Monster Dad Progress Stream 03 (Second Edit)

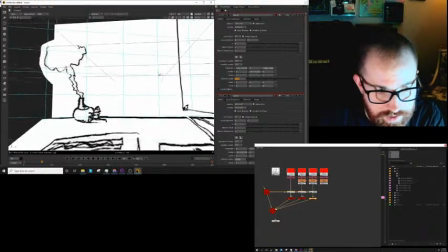[30:48]
This is just for sketching purposes, but we want it to kind of stick, because if we go like this, yeah, see the bottom sticks.
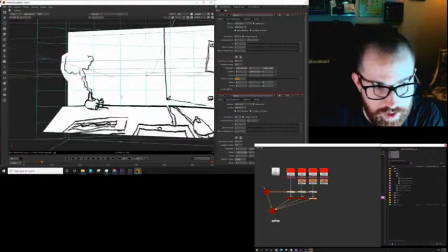[30:54]
There's no parallax.
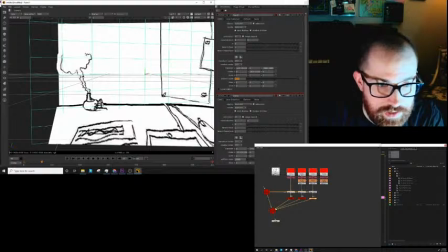[30:56]
Where you see how the edges interact with the desk as we go up and down, that's parallax. So that's why we break it out like this, so that if you decide to move the camera a little bit,
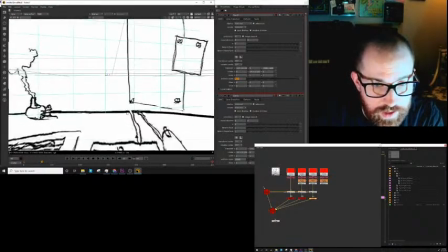[31:10]
you get that play between these objects.
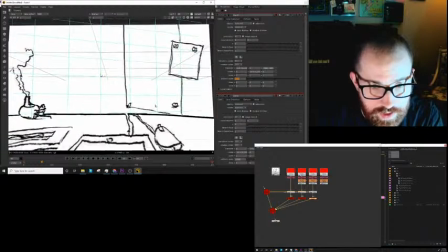[31:15]
So you see the desk versus the poster. As we move up and down, that relationship changes.
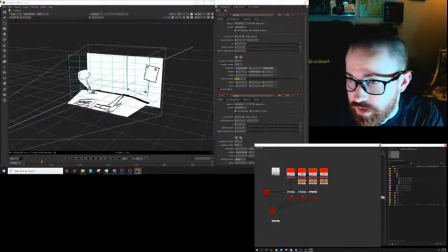[31:20]
So that's why we want to just kind of split it out a little bit into 3D. Not because it's going to make it look 3D, but because it's going to give it that little extra edge of interaction,
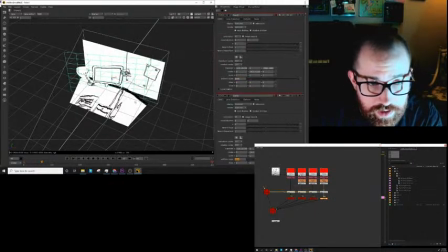[31:30]
which I think is going to sell it in terms of the audience believing they're in a world which exists in some form.
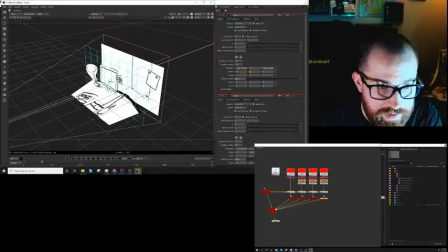[31:39]
Not realistic, but realistic to the world in which it is presented. And that looks about right. Okay, cool.
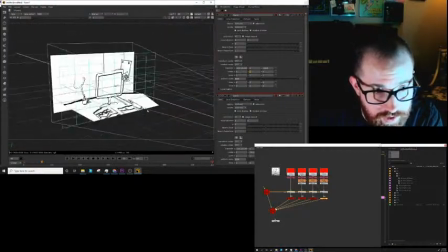[31:50]
That's fun. I think we're ready to put a camera in this and do a little camera animation.
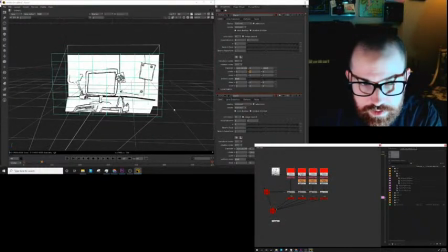[31:57]
Sound good? I think that sounds good. Glad you agree. Let's do this.
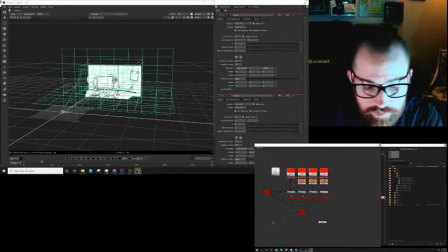[32:02]
Okay, so we're going to copy this camera because we want the shot to start from the same perspective we're seeing now, or we painted it from.
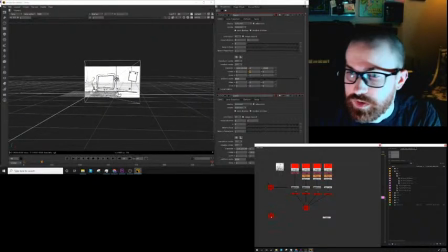[32:10]
We want the shot to start from the perspective we painted it from. That's more accurate. And we will throw in something called a scanline render. Essentially what this is, it's just going to look through that camera and interpret what we're seeing.
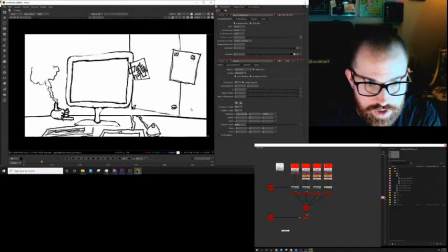[32:26]
So it's just a renderer.
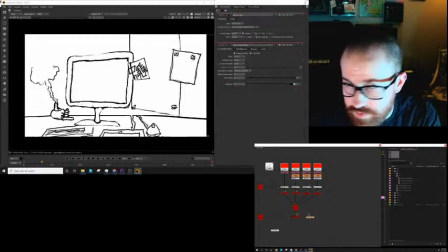[32:34]
Reformat. And one thing I did forget to do was put the image on this screen. So we're going to jump back into Photoshop and we're going to do that.
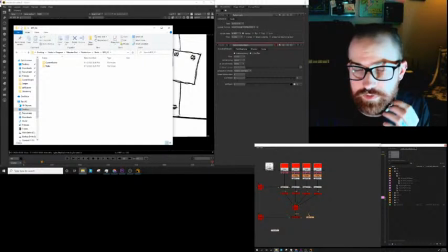[32:47]
And the cool thing is, if we give it the same name, we just have to refresh this node here and it'll update.
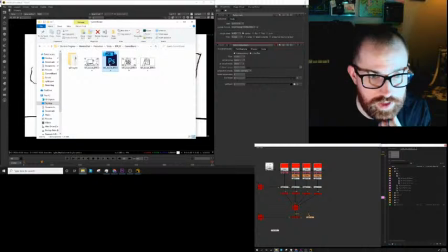[32:56]
I mean, I don't know how cool that is. I feel like that's pretty expected, but, you know, whatevs.
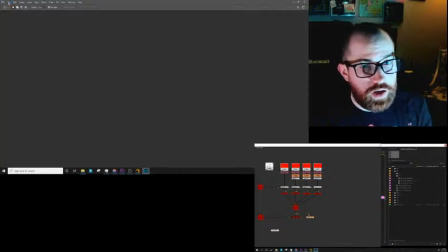[33:06]
Okay.
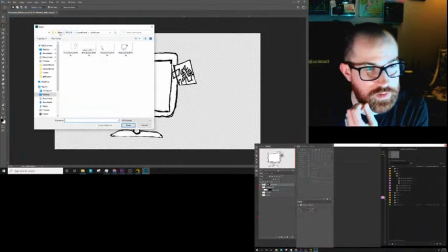[33:11]
And let's open the shot that has that. So I believe it's one of the aft shots, maybe aft 1.
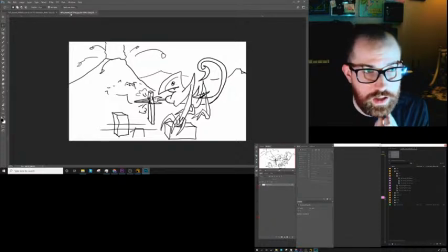[33:18]
Yes, that's our boy. Hello. Drag and drop.
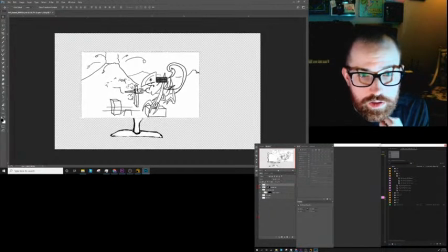[33:25]
Okie doke. And yeah, you'll be in there.
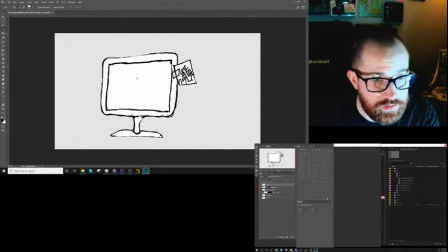[33:31]
First thing I want to do is get the screen selected. So, oh yeah, cool. That's what happens when you have the wrong layer selected. Hey, so much better.
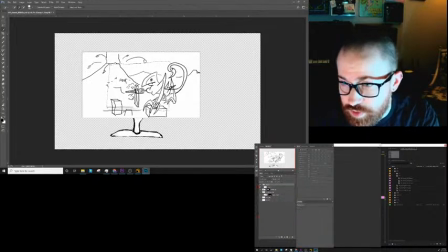[33:42]
Wow, I'm a genius. Okay, we'll put that in a group and then put a mask on that group so that way we can move this around
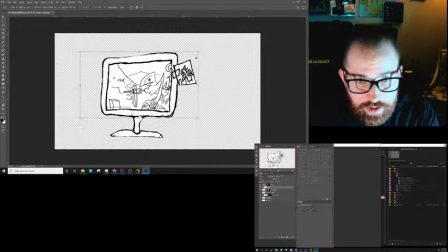[33:50]
inside there. And it's not gonna mess us up too much. Cool, cool, cool. Wicked sweet. Okay, let's save that out again.
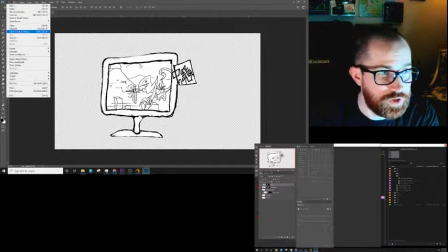[34:07]
Okay, well first we'll save overall, then we'll save the PNG. Save as split layers.
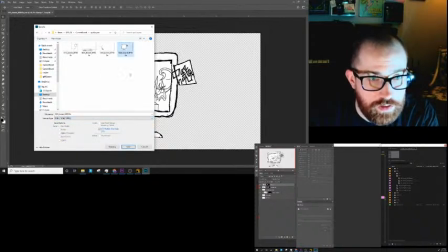[34:15]
Pinga. Cool, cool, cool.
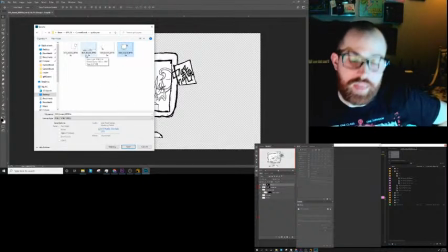[34:21]
That's why I just figured it out. That is why the PNGs are being imported as red. It's because in Photoshop, apparently, for some reason, instead of working in RGB, I am working in black and white.
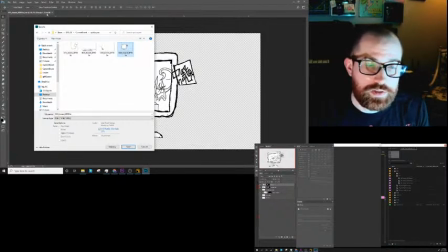[34:35]
I'm working in grayscale. That makes so much sense. Okay, so that's not going to be an issue in the future. It's really not going to affect us too much right now, but it's going to be mildly annoying.
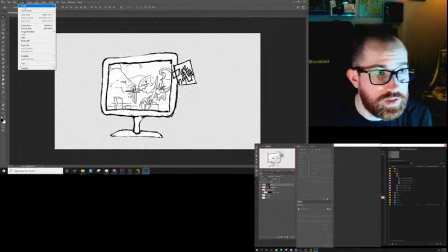[34:47]
I can fix that by just going to image mode, changing that to RGB color.
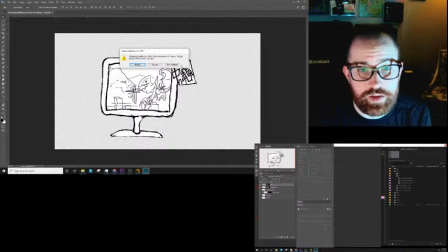[34:53]
It's going to say, hey, do you want to merge everything? And I'm going to say, no, are you crazy?